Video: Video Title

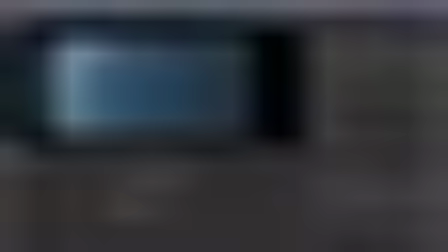(8:18)
Okay, so back in Nuke, we plugged that in already. So let's go in and put some other elements in here.
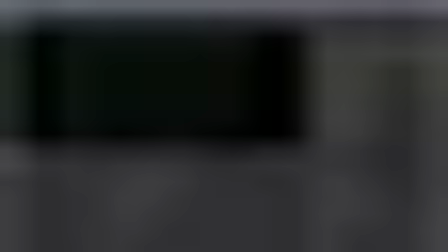(8:25)
So I did a commercial a while back. It was shot entirely underwater. You could see that on my Vimeo page. And at the end of the shoot, I asked them to bring in a black piece of fabric and just shoot underwater bubbles and particulate.
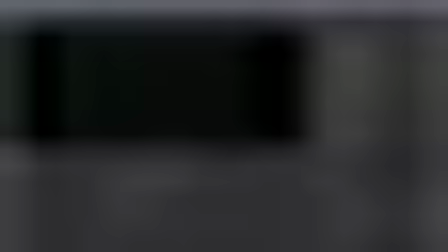(8:44)
So this is what I have here. It's real bubbles, real underwater particulate. It's thousands of frames long. I let it just roll and roll and roll. And the only downfall is you could still kind of feel the fabric in the back.
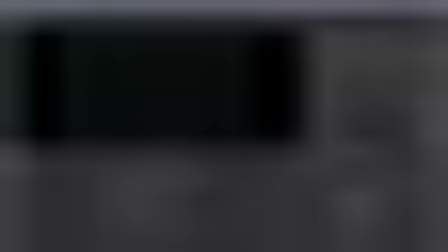(9:01)
So we'll add a grade node and just crunch the blacks a little bit to get rid of some of the cloth in the background.
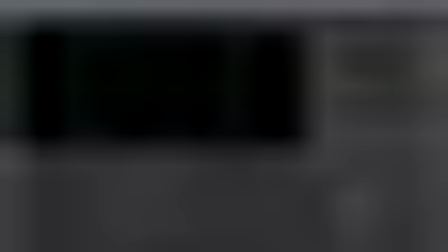(9:17)
So you could see we just get rid of that. So we're just keeping the highlights. We could bring up the gain, or we could tint the gain slightly.
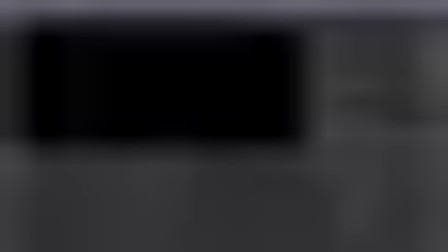(9:32)
So it gives it more blue highlight.
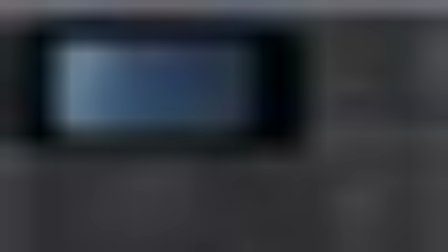(9:39)
So when we put that in, since this was shot with the red, I think it was the dragon,
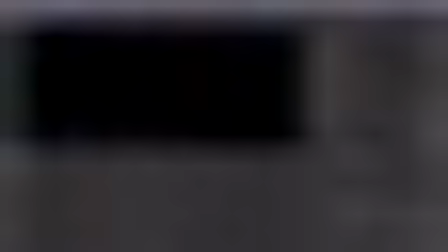(9:46)
resolution is much higher. So we'll add a transform node and scale this down a bit. Scaled it down to 0.45, and that's great.
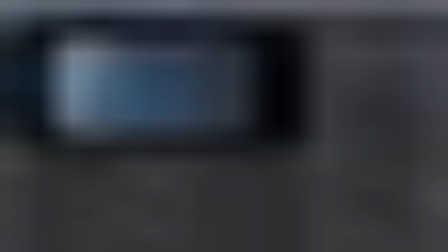(9:59)
So it just gives it some realism and some more complexity.
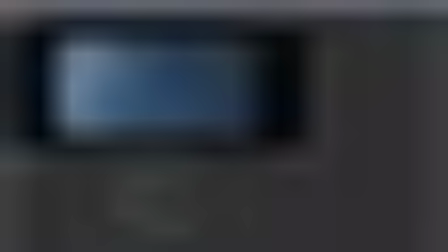(10:06)
I always try to blend in as much live action particles, dust, whatever. Okay. So next up is our hero.
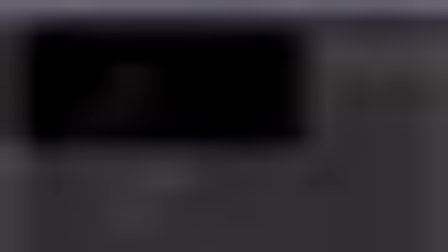(10:22)
So we have our diver. Let's plug him in.
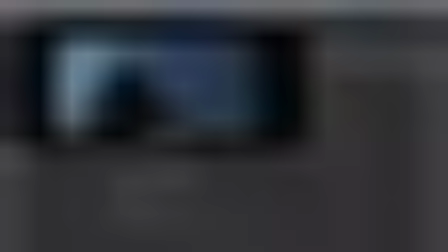(10:27)
So you can see the bubbles line up fine. Let's just start shuffling out some of these passes.
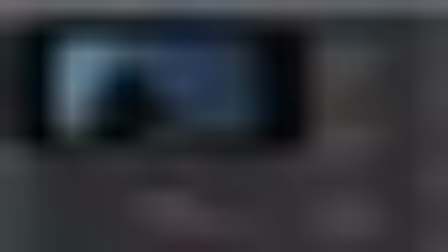(10:43)
So this is stuff we already gone through before, but you could see it on the diver.
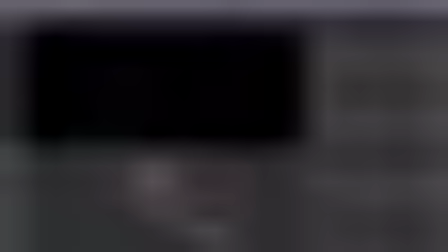(10:51)
And it's add for each one of these, which in Nuke is plus or add. So I'm just bringing down some of the settings a bit, the opacity.
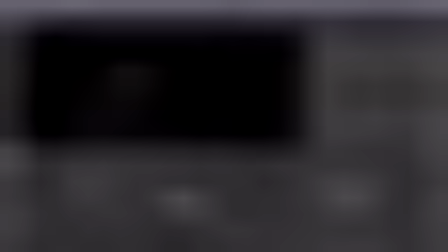(11:12)
So it's better to do the look dev with a little bit more spec than you actually need it, and then be able to dial it down. So the problem when I played the previous render of the diver, it just didn't feel natural.
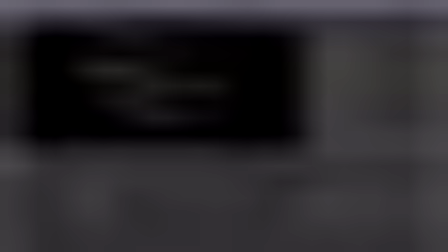(11:30)
There's something very CG about the window. You could see that it just felt really contrived. It felt very video gamey. So we did a 3D scan of the actor using a Kinect,
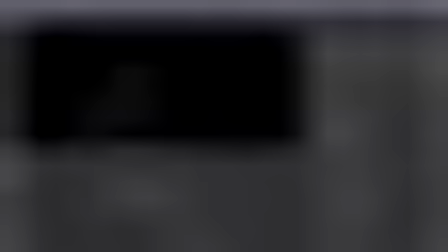(11:46)
an Xbox Kinect, or you could do it now with the new iPhones with this program called Capture, and it'll give you an OBJ, and we did a very quick cleanup and texture job, and we just rendered the guy inside.
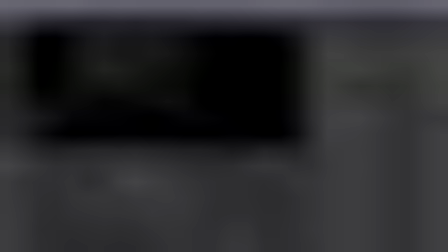(12:05)
We just sculpted the hair. It wasn't real hair, but when you see it, it just feels so much more realistic.
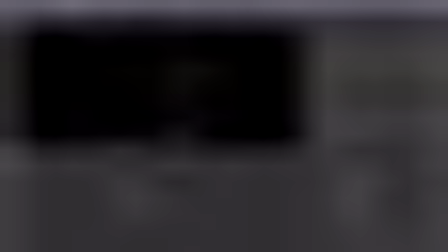(12:14)
Now you can see I'm using